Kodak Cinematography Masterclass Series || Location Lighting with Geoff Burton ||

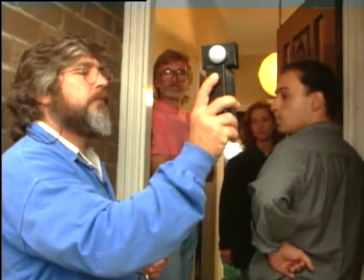(0:47)
Director of photography Jeff Burton held a master class in location lighting for cinematography students from the Australian Film Television and Radio School.
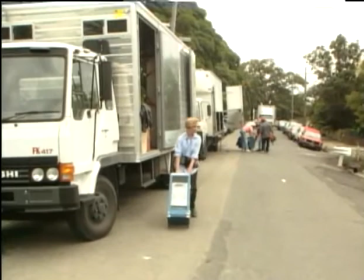(0:56)
Jeff's experience in cinematography spans some 28 years.
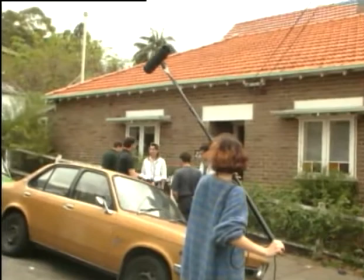(1:00)
In this time he has shot documentaries, commercials and now concentrates on feature films and mini-series,
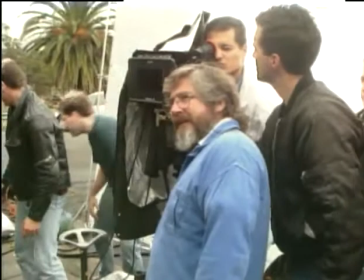(1:06)
having shot over 25 features in Australia and overseas since 1974.
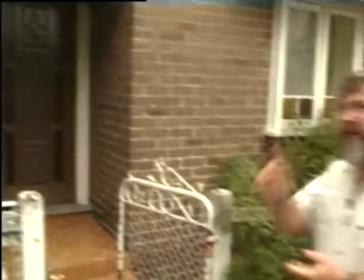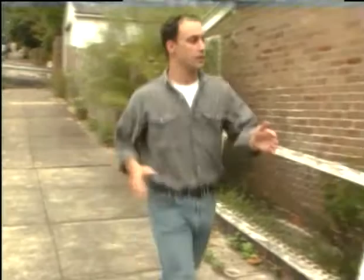(1:18)
The aim of the workshop was to reproduce the experience of shooting on location.
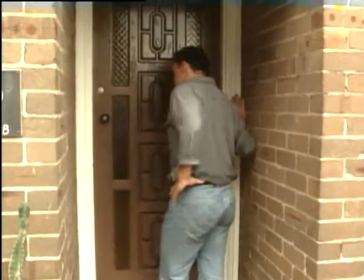(1:22)
This involved confronting natural and physical elements such as changing weather and working in small spaces such as a kitchen or a doorway.
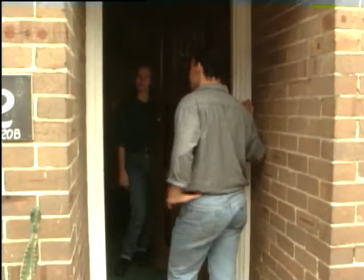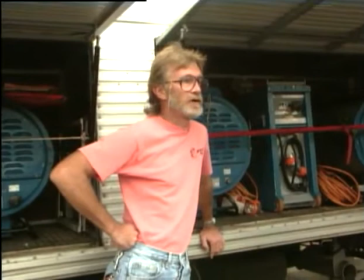(1:39)
In this workshop, Geoff also stressed the importance of a working relationship with the gaffer, in this case Ian Plummer, who has been Geoff's gaffer for many years.
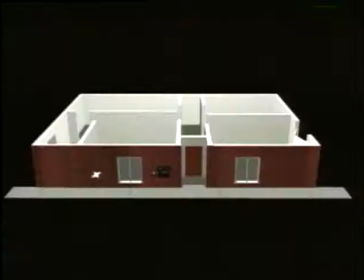(1:51)
The main location was a suburban house in Sydney and over the next two days the crew would be shooting in several different areas of the house.
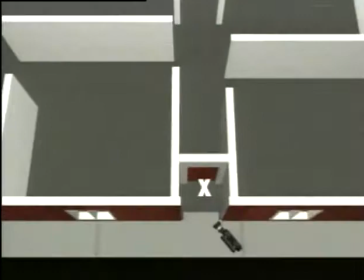(2:00)
The first set up had the actor walking from the exterior street up to a dark doorway.
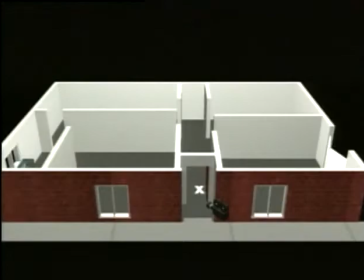(2:05)
As the first day's shoot was overcast with occasional showers, the natural light changed considerably. So in some senses the nature of realistic shooting and being locked into short schedules and the fact that no matter what the light is on the day you're going to shoot with that light can seem very restrictive but by the same token you can turn it to your advantage as a cinematographer.
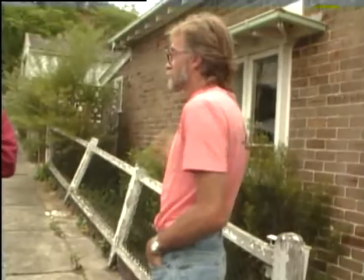(2:33)
One thing that you've got to look for is you've got the actor coming in foreground here so you don't want to burn him up.
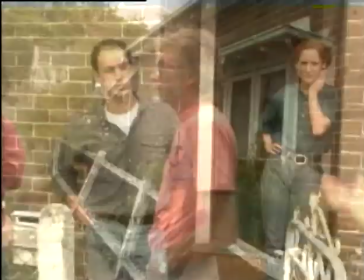(2:39)
He's got to light that area without over exposing this area.
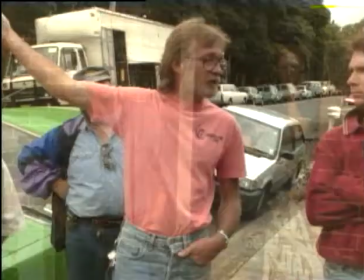(2:43)
So we've got to either come out there with say a 12 by 12 griflon and a couple of sixes or a 12 off it or something like
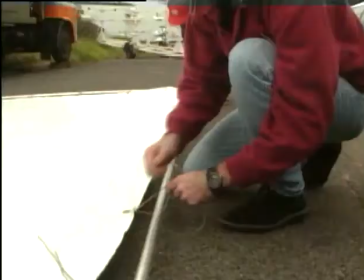(2:49)
that so we've got a big soft source right across so it's even all the way through.
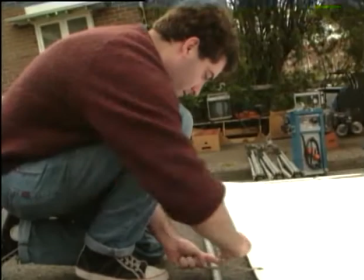(2:56)
When he says a 12 by 12 griflon what that is for those of you who
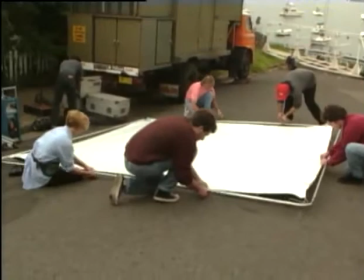(3:01)
don't know is a large reflector measuring 4 metres by 4 metres.
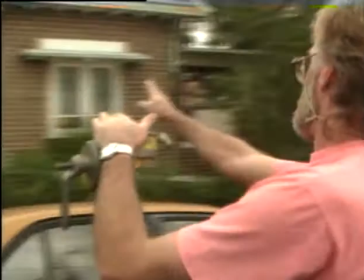(3:07)
We're going to go that way with it, we're going to bounce them over there and try and cover the doorway and the wall.
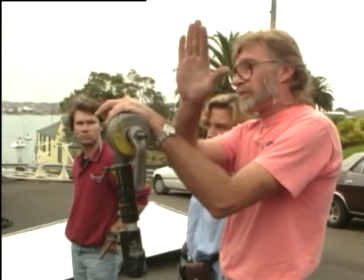(3:15)
My purpose is to try and reproduce the situation you find in Australian feature shooting and
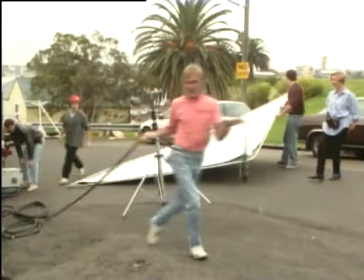(3:22)
what that involves is a truckload of equipment that is yours as a cinematographer for the duration of the shoot.
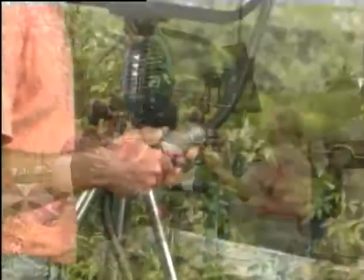(3:29)
It means that you come to a totally new location like this but you always know what resources you have and this includes the idea or the concept
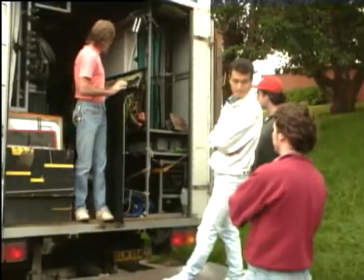(3:38)
of a gaffer who comes with a truckload of equipment and and that's also part of this exercise where we're working with the resources that we have
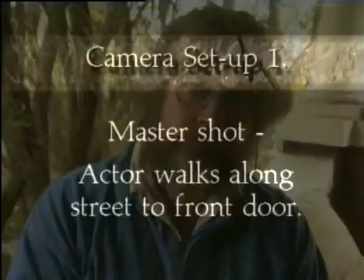(3:46)
in the truck and that's it you know and and as an example of the most typical way of shooting in this country
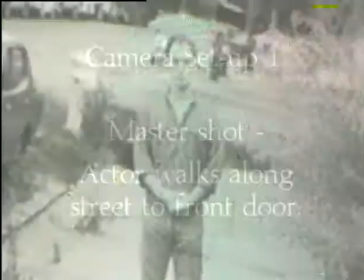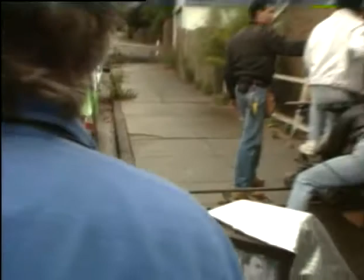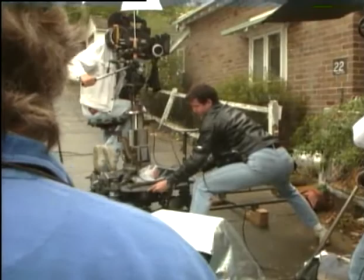(4:03)
the main problem with lighting the first set up was balancing the exterior daylight with the darkness of the narrow doorway.
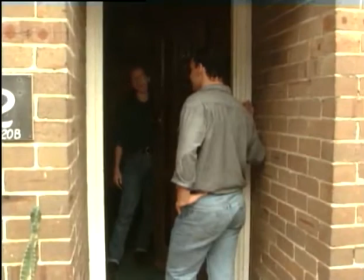(4:11)
Because the camera ended up shooting straight onto the doorway, there weren't many options left for where to set the lights.
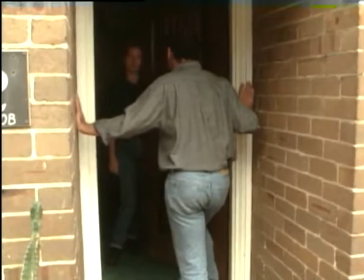(4:18)
The actors blocked through the scene several times before any lights were set.
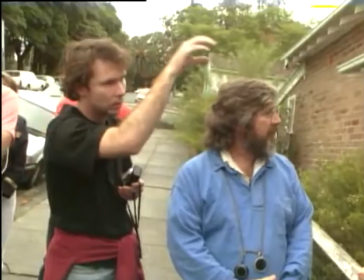(4:22)
I mean, would it be possible to just get a small light and shoot it down? The problem with lighting from under here, this is a suggestion,
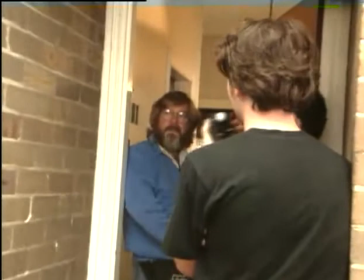(4:31)
is that it is not going to look quite as naturalistic as it does now because it will have
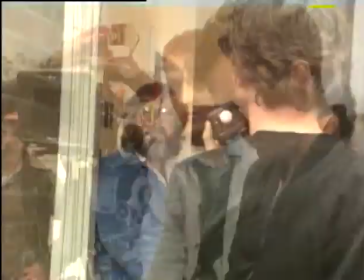(4:36)
a slight direction to it which we're not establishing in any sort of way.
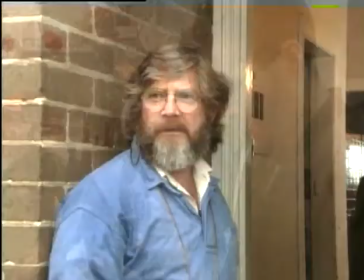(4:42)
I would be predicting, I think, that we will probably also do a slight exposure change on this shot,
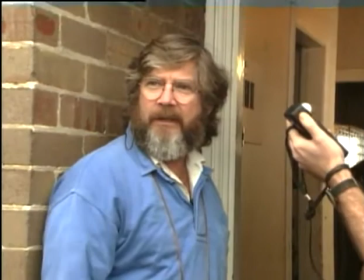(4:47)
that I would assume a little iris pull perhaps as she goes under here just to get a little bit more detail.
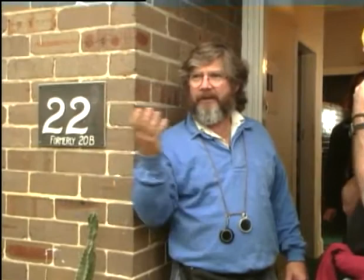(4:54)
But the point I was making before about this amount of wall still being in the end shot means that you can't go completely over the top with an exposure pool because this will brighten unnaturally.
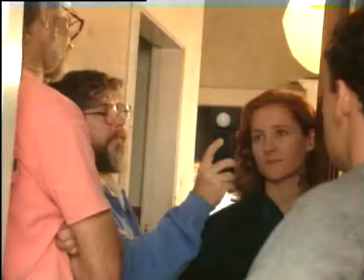(5:04)
So it's a matter of just doing a little tweak that will help give us a bit more detail.
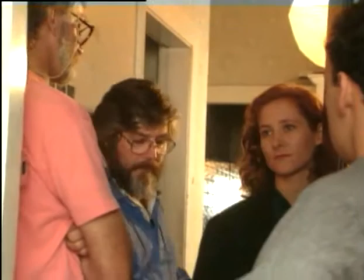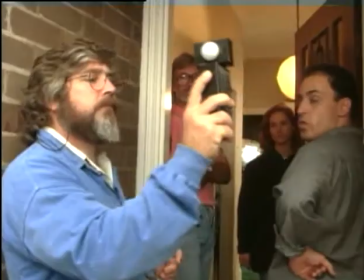The first lighting setup was simple.
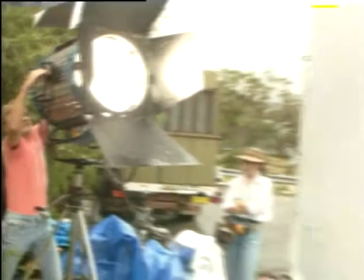(5:20)
Enhancing the natural daylight, a 12K HMI was bounced off a 12 by 12 griflon providing a soft daylight source.
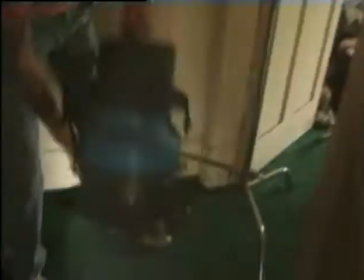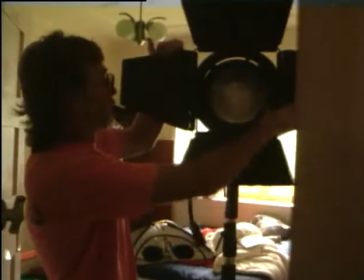(5:34)
Inside a cine-par was used for the background to suggest daylight coming from another room.
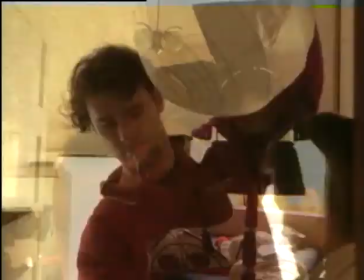(5:40)
And a 150 watt photocrescenta bulb was used as a practical light source in shot.
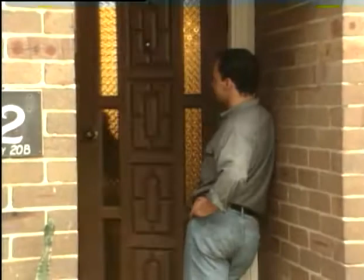(5:47)
A quarter blue gel was used on the photocrescenta to slightly balance it to daylight.
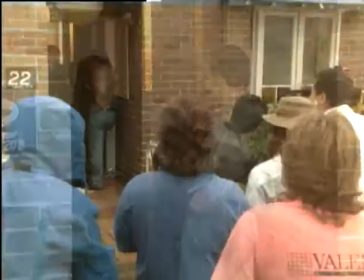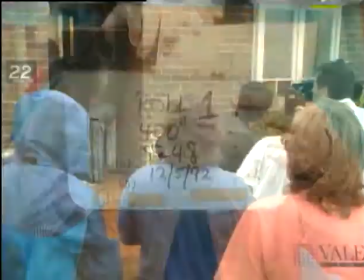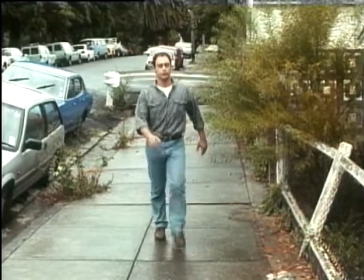(6:02)
So as he arrives in that fourth position we start the back. I think, basically, that the door exchange works,
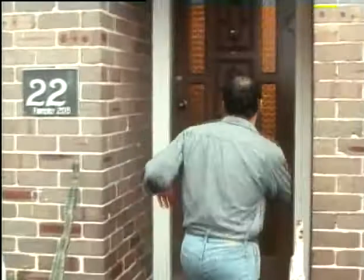(6:11)
but the exposure variation we did bringing him from outside to the door was pretty well imperceptible.
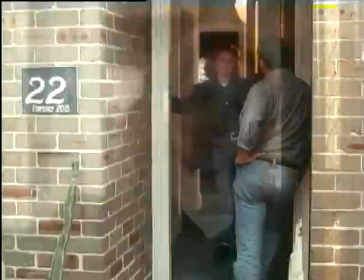(6:22)
What is interesting, if you remember the degree of underexposure we were using on the front light on the two faces when we went into the close-ups,
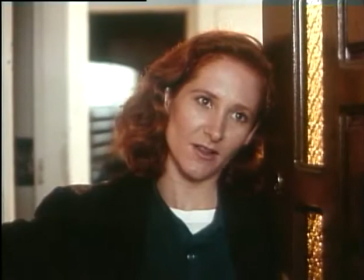(6:29)
which was about a stop down on both, obviously there's plenty of detail there,
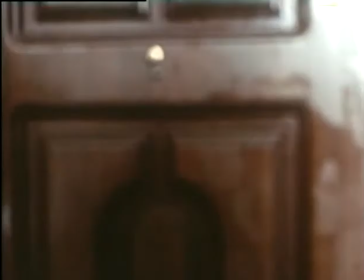(6:35)
and I think it's it's fairly believable okay thanks we'll check the gate and move on to the next shot
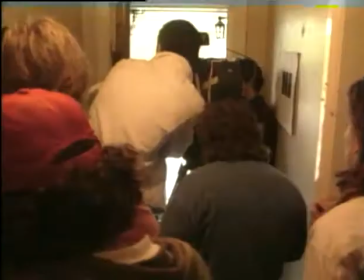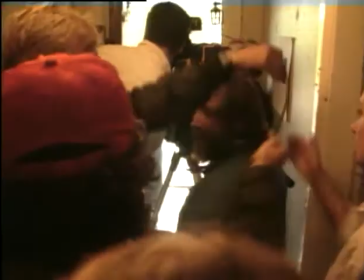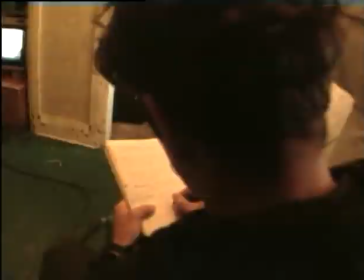(6:55)
you wouldn't say go for like a half blue to just no no I think one of the exciting qualities
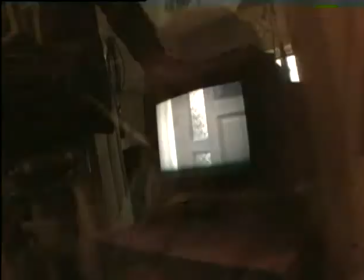(7:03)
of the new of these EXR stocks is that there is an amazing latitude in terms of colour tolerance.
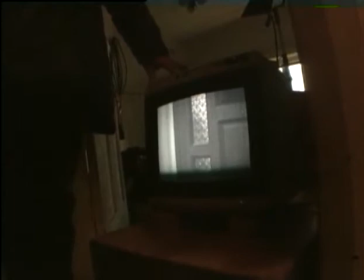(7:11)
And quiet please, and roll camera. Rolling. And... Set. Action.
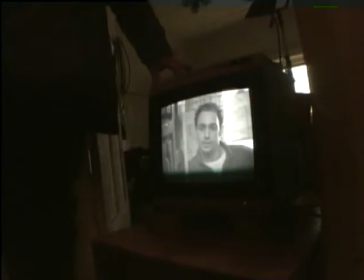(7:22) Hi. Hi. How are you? Fine. What do you want? Well, I want to talk for one thing.
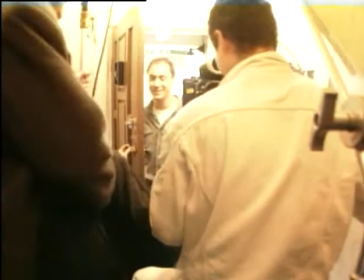(7:30) I'm here.
I can't get any further, unfortunately. Okay, thanks.
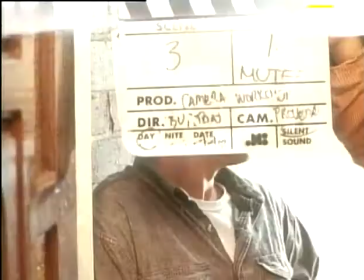(7:35)
First positions, thanks very much. We're going for another rehearsal. And... Set.
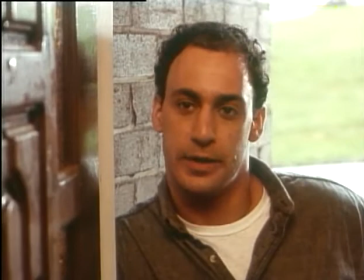(7:40)
action but I was quite pleased with the color balance with the variation there I
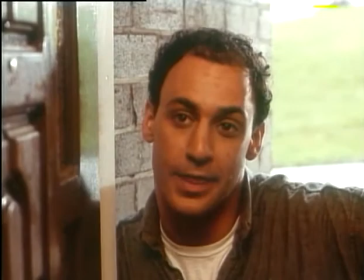(7:49)
thought the the quarter bluing of that light compared with the extremely cold outside light actually worked quite well
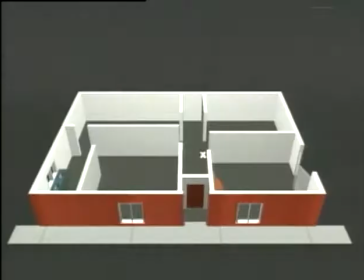(7:58)
the next set was the lounge room a
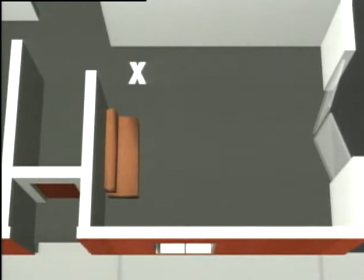(8:03)
small white-walled room natural daylight was coming through two areas the window
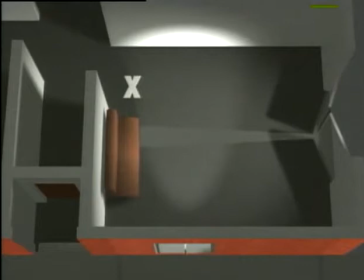(8:09)
looking onto the street, and a doorway leading onto a veranda and the backyard.
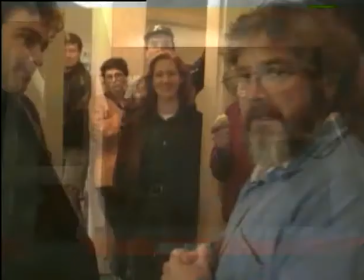(8:13)
As before, the actors blocked the scene first to allow Geoff and the students to work out the lighting.
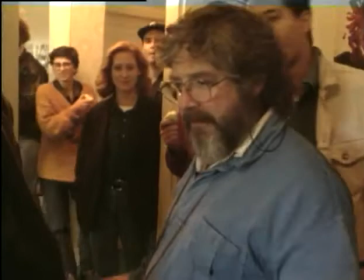(8:20)
So, for the sake of this block through, if we could either all get out in the veranda or into this hallway here, just to give our two actors a chance, a space to move around in,
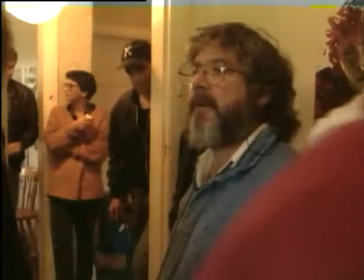(8:29)
and we'll see how it develops.
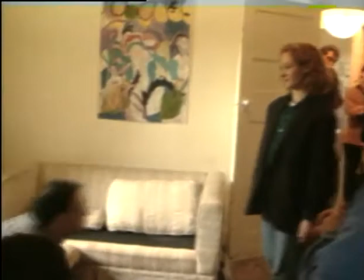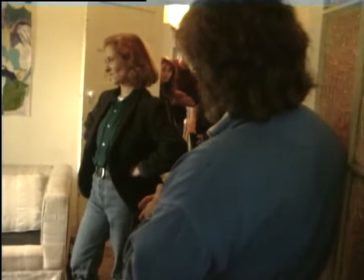(8:40) So talk.
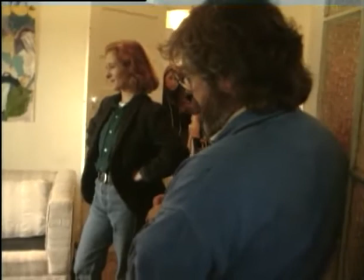(8:44) I, uh, I need some help.
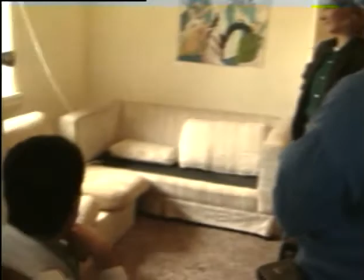(8:50) Just come and sit down, please.
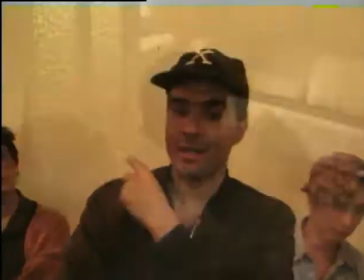(8:54)
And cut.